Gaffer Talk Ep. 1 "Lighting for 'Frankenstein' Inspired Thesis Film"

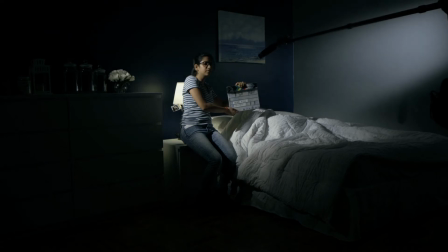0s
Good morning. My name is Gabriel Aguado. I was the gaffer, key grip, and equipment manager for Sihi Kim's Brooklyn College Thesis film. Today I would like to discuss two scenes from the film, how they were lit, and why the director, cinematographer, and I chose to light them that way. This film was written to be very much a modern example of the Frankenstein story.
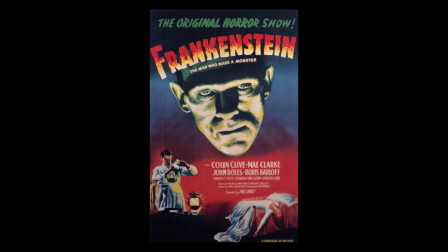25s
A scientist is attempting to manufacture artificial life, and while his vision of his creature manifests itself, his relationship with his wife diminishes.
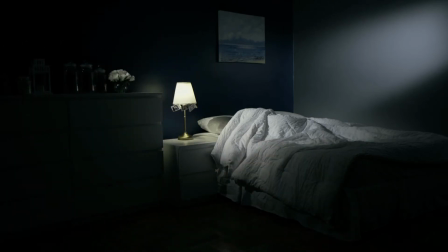35s
This was a very tight shoot. Over a period of 3 days, we had to execute approximately 110 different camera setups. Due to that, I decided to design lighting setups that would work well for both the master shots and the coverage,
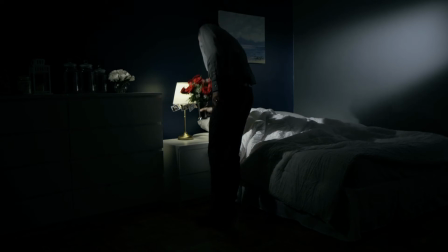51s
with as little movement as possible in between camera setups.
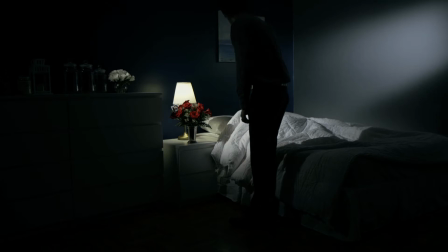55s
The director and cinematographer wanted the overall feel of the scenes to be very cold and sterile,
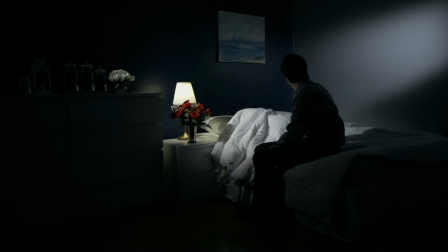62s
with the color palette being mostly whites, grays, and blues, with an occasional pop of contrasting color for effect. In this particular scene, the scientist is returning home after a long time away at the laboratory,
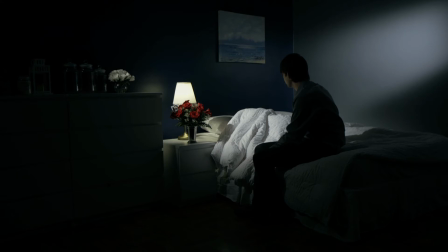77s
attempting to reconcile his relationship with his wife. We shot this at a real location,
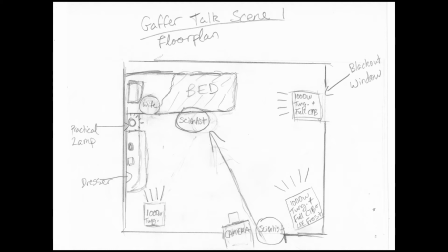83s
and one of the discussions we had was whether or not to use the window that faces into the bedroom as a light source.
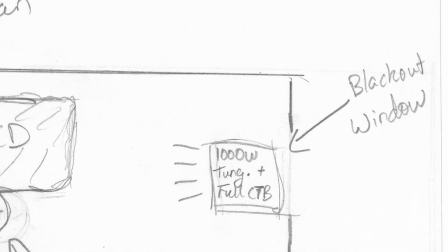91s
The decision was made to black out the window, as we had several scenes to do in this location, and we were shooting during the daytime and wanted full control over the light despite the changing position of the sun.
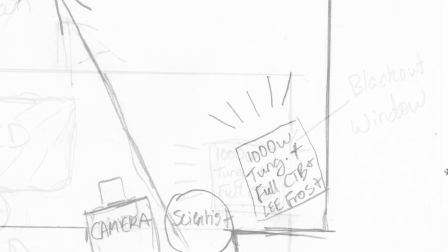104s
Instead of the natural light, I chose to place a 1K in the corner with a full
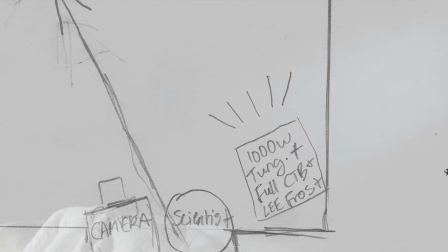111s
CTB and light diffusion to make it appear as if a beam of moonlight from the window was hitting the wall.
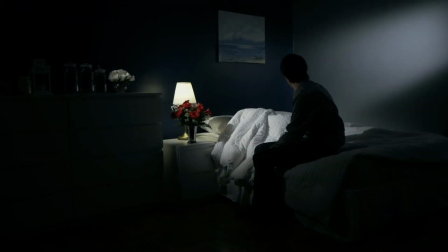117s
This serves dual purpose as it separates the actor from the background and contrasts the darkness of the foreground, exemplifying the character's internal struggle. The color temperature on the camera was set to expose blue light as white and tungsten light as yellow-orange.
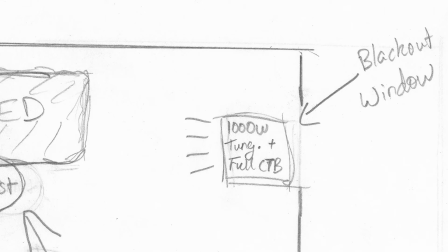135s
I added another 1K with a full CTB right in front of the window to separate the bed and actress from the dark blue wall,
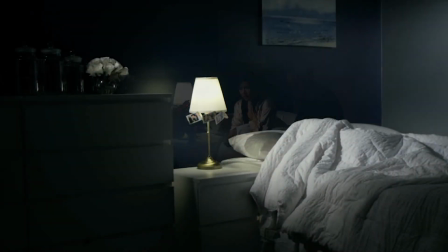143s
again mimicking moonlight from the window. We added a practical lamp to the scene to justify placement of the key light.
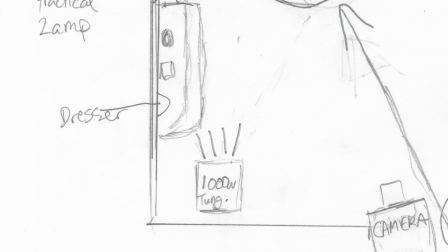152s
It again serves multiple purposes,
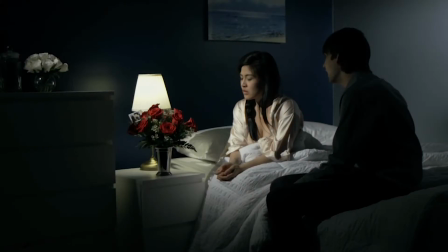155s
highlighting the flowers and the actress's face and also separating the dresser from the background. I also managed to get just enough spill for an exposure on his face, while I could maintain almost complete shadow on the rest of his body.
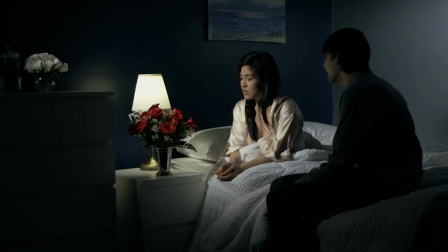170s
In this way, we could use the light to show his increasing isolation and separation from his wife.
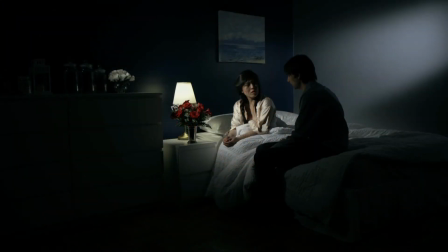177s
This setup was great because it required almost no change when transitioning to her close-ups. The only thing we did differently was move the bed slightly forward and place a 300 watt over her head to highlight her hair.
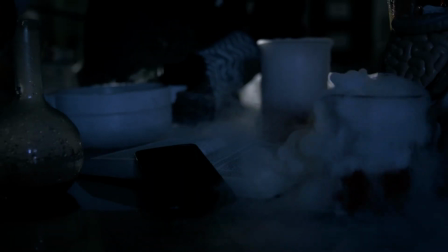195s
In this second scene, the scientist is working on his creation in the background,
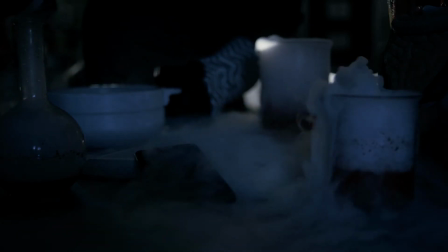202s
while you can see in the foreground his wife Amy trying to reach him on the phone.
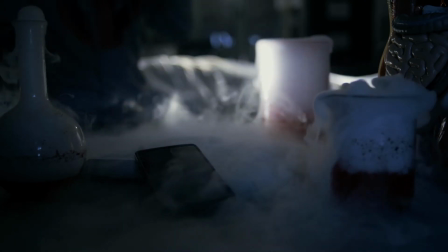207s
We were also shooting on a real location here, a college science lab, and again,
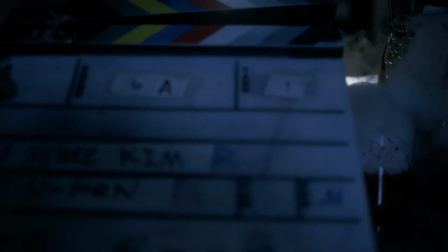212s
the scene was lit to allow for several masters and close-ups without requiring much time in between shots.
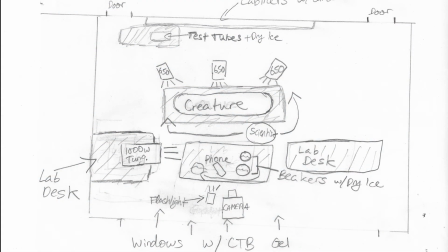220s
We were not equipped to black out the room's large bay windows, so in this case we chose to work with the natural light. Opposed to the previous scene displayed here, the exposure was set for natural light to be blue and for the tungsten light to be white. We did have several sheets of CTB gel,
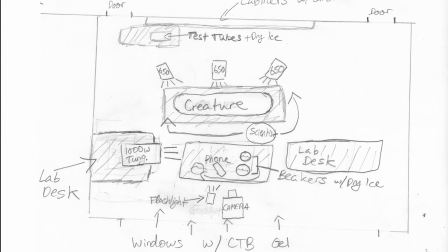239s
so I used those on the windows closest to the actors to enhance the blue color of the daylight even further.